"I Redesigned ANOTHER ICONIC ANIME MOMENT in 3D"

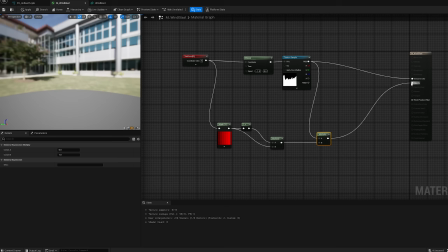Then I created a simple opacity mask to make the material fade out at the edges and bottom to make it feel more seamless.
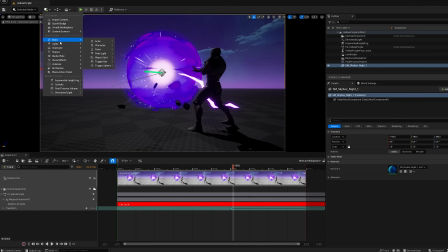I wanted the effect to give off actual light in the scene, so I attached a simple point light to the effect.
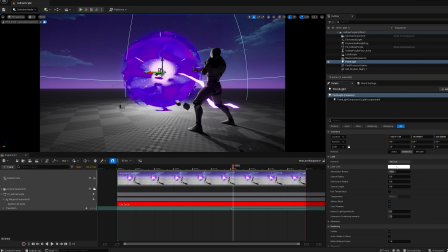So now wherever the effect goes, the light goes with it. Well, look at that.
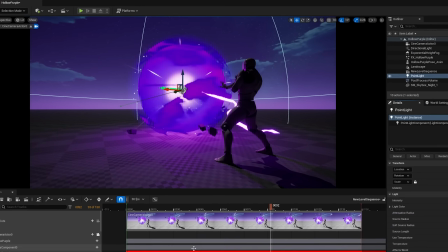Turning the light into a deep purple really made it feel like the effect was glowing with intensity.
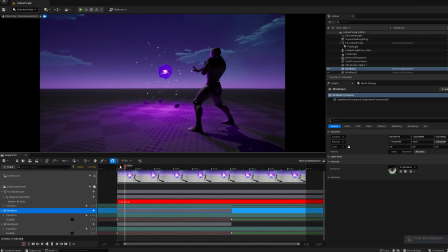I love it. Then I placed the smoke in my scene. And I kept it hidden until the moment where the ball shoots out. Now the smoke appears when I want it to, but the ball just flies away on its own.
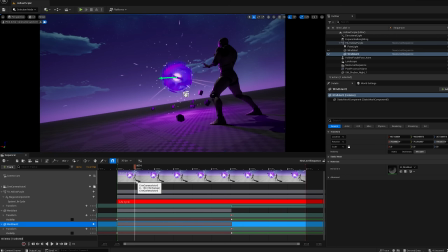So I stuck the smoke to the ball, and now the smoke always stays attached to the effect.
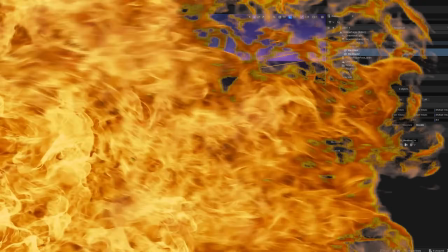Alright, now we're starting to cook a little bit. I really like how this is coming together so far.
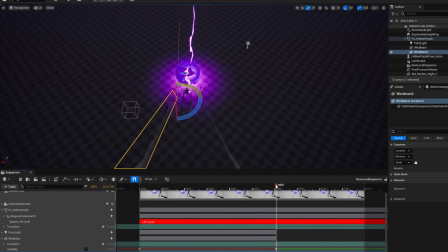The lighting and camera angle give this animation another level of oomph that I think was missing.
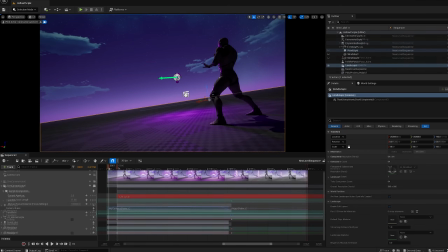And the ball flying away with the smoke trails is super satisfying. After that, I wanted to see how the animation looks with some camera shakes,
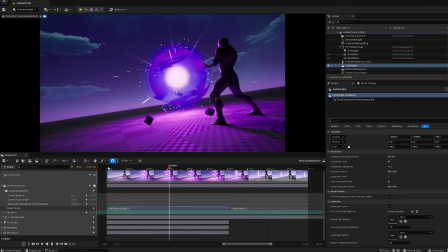so I made a simple camera shake function that slowly rumbles the ball as it's charging and starts shaking violently as the energy ball is released.
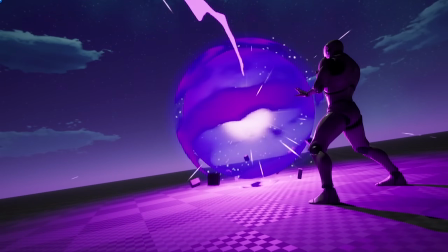I know it doesn't look perfect, but I'll tweak it as we go. Now, I could have stopped there.
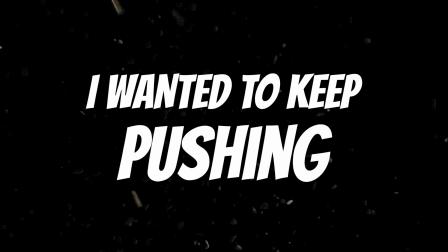I have a pretty cool effect, but I wanted to keep pushing to see how far I could take my mediocre skills.
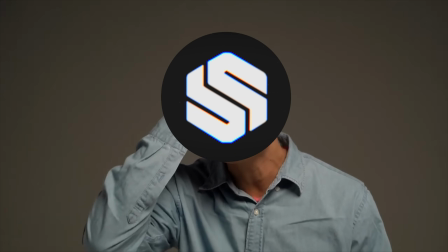I've also had this nagging feeling in the back of my brain.
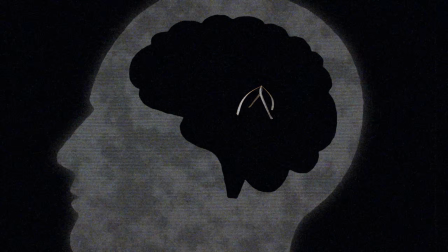That horrific wind texture I made was bouncing around in my mind, taunting me worse than my fifth grade bully did.
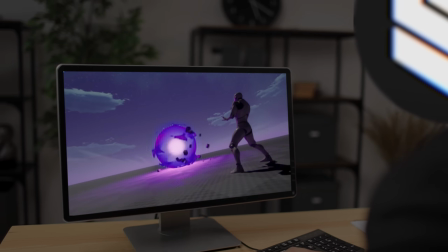I knew I had to give it another shot. So I came up with a new plan.
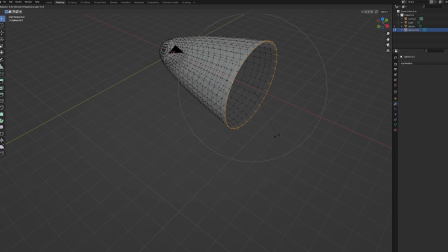I hopped once more into Blender and made a huge cone. Then I twisted the cone so that it sort of spirals in towards the center.
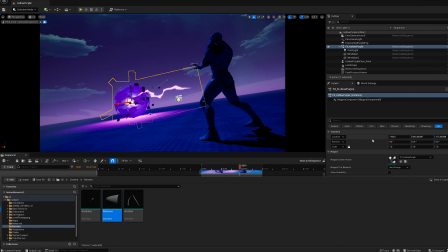Then I brought it into Unreal Engine.
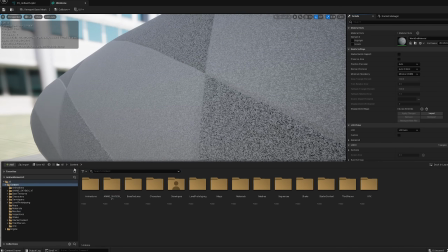At first I was a little worried because I thought I was going to have to make a whole new material, but I had a thought.
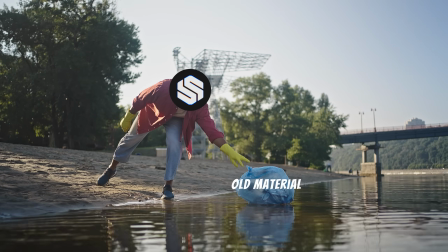What if I repurposed a material that I've already made?
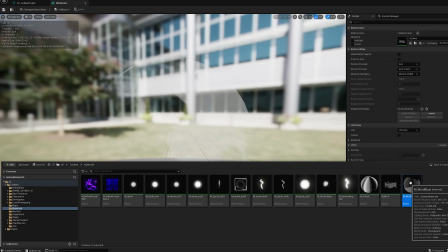So I decided to test this by putting one of my sphere materials into the mesh and by pure absolute luck,
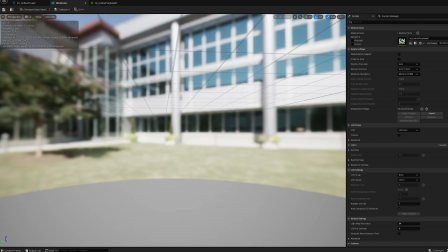it looks pretty awesome. So I duplicated it, made the texture white, and slapped it onto my cone.
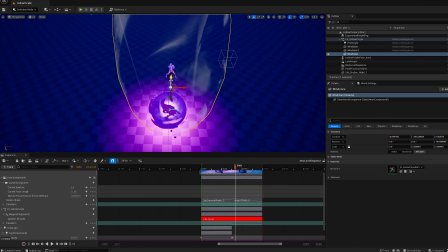Laziness prevails once again. And then, just like the point light and the smoke, I attached it to the energy ball in my seam.
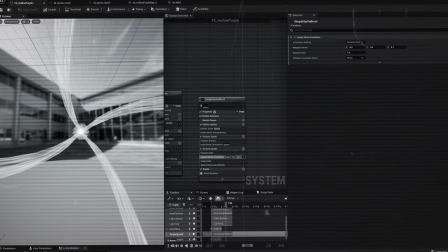This is exactly what I was looking for. Instead of making seams of wind as I tried before,
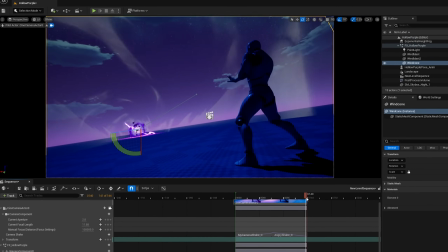having a storm of swirling wind that gets sucked into the center of the ball looked way better than my first shitty attempt.
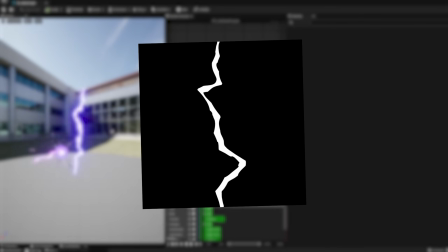I also wanted to add more lightning, so I drew another custom lightning sprite, slapped my new lightning material onto it,
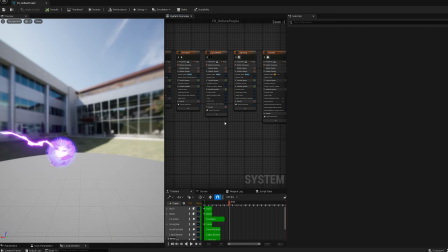and to make the lightning stand out from the ones already coming off the ball, I just made them a slightly darker purple color.
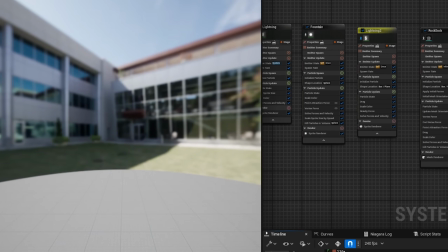Then I spawned these huge lightning bolts all over the scene, so it looks like lightning is striking all over the place.
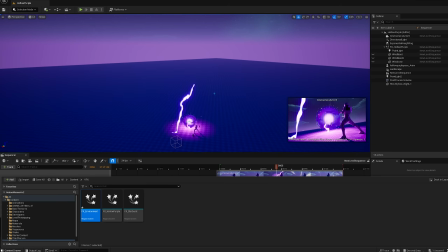I actually love this effect. Things were coming together smoothly, but the scene was still feeling a little naked.
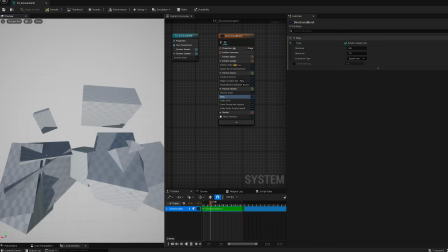So I decided to add more environmental VFX.
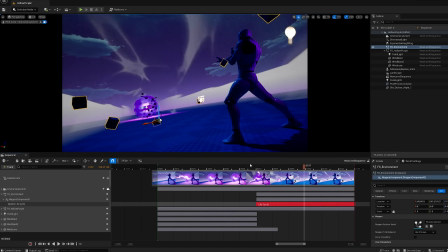I created some more QB boys to spawn around the character, and fly away really quickly towards the camera,
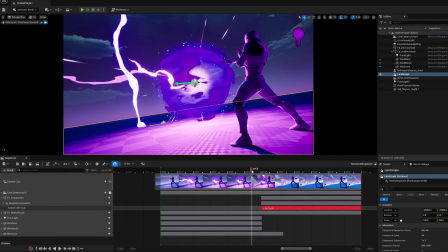so it looks like more rocks are flying around everywhere. Then for some movement and detail, I added purple sparks to fly away as well.
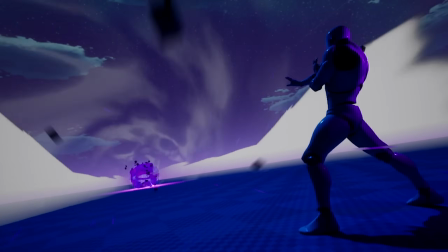Now when the energy ball is launched, it looks like the ground is getting ripped up as the ball flies away.
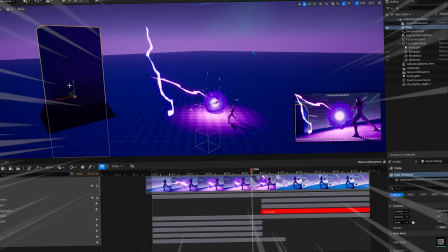Most of Jujutsu Kaisen scenes take place in the city, so I added some huge rectangles and made a super hyper-realistic city block.
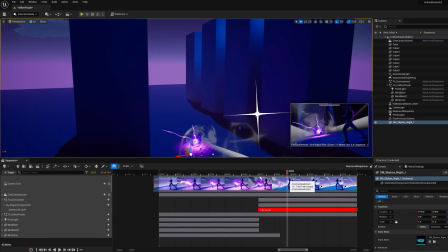In fact, it looks so real, you can't even tell the difference from a real city.
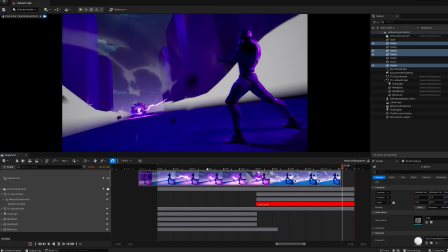Now my scene is properly framed and has some interesting stuff going on in the background.
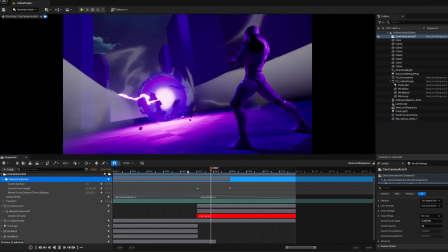You go Glen Coco. At this point I started feeling stuck again.
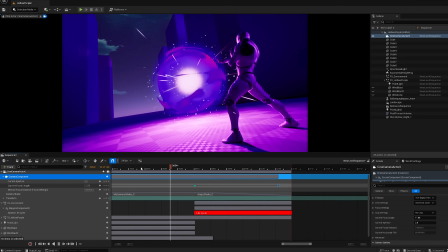I had almost everything in place but the effect was still missing that punch when the blast takes off down the street.
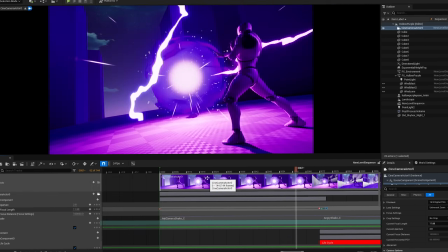So I added more animation to the camera to really feel the emphasis of the impact and I added
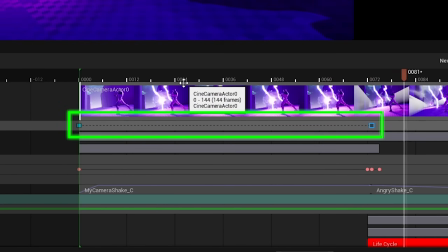a small time dilation effect to activate a brief slow motion at the moment of impact.
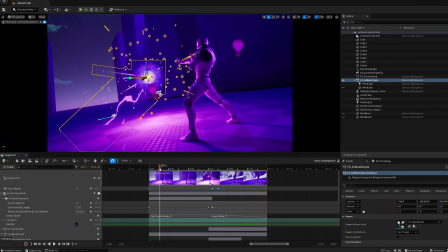Now we're getting somewhere. At this point, I realized my fear of making a decent animation has held me back a bit.
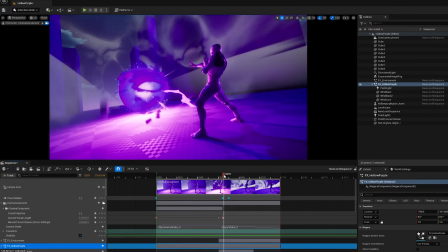I still wasn't ready to face my fears, so what I did instead is animate the pose to get blasted back at the point of impact while
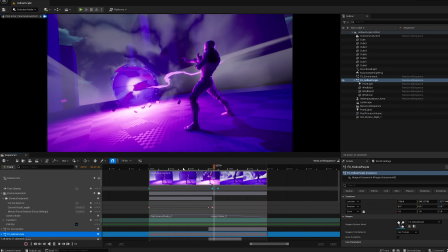also animating the point light to get super bright and then even more bright for one frame of the impact.
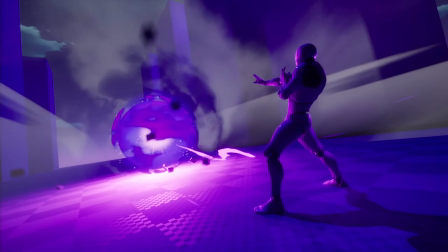And now my scene feels way more punchy and weighty. I am loving it.
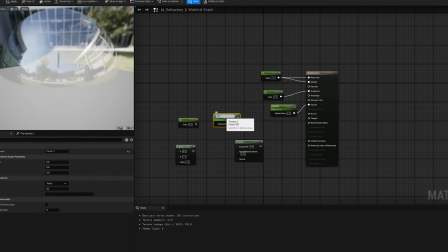I wanted to push the moment of impact even further, so I decided to take a risk and try something I learned over the weekend.
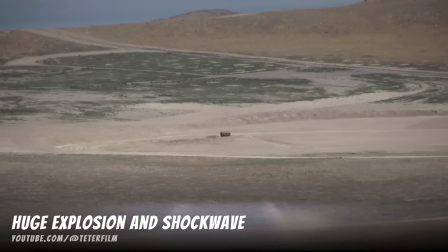If you look at a lot of slow motion explosions in real life, there's often a massive rippling shockwave that shoots out from it.
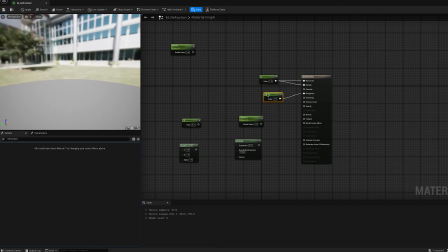I wanted to try and recreate that. I created a new material that uses something called refraction to bend the light of anything that passes through it.
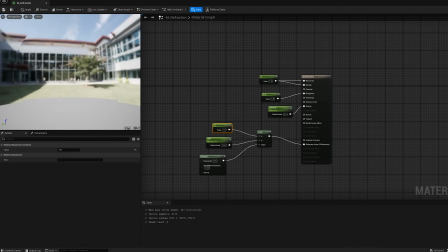It was pretty simple to set up and made a pretty cool effect. It's sort of like if you look through a glass bubble.
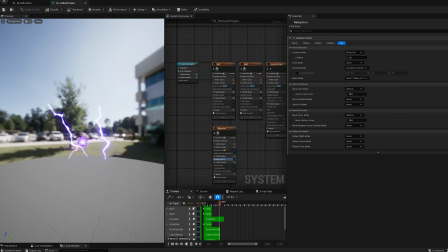That's what it would look like. Then I took my glass bubble and animated it so that it expanded quickly away from the energy ball.
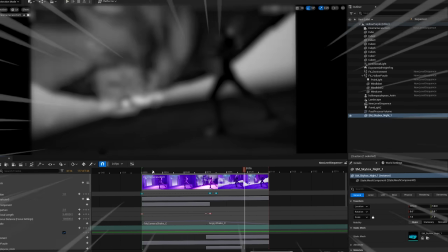And then I added a few tweaks, some simple sound design, and...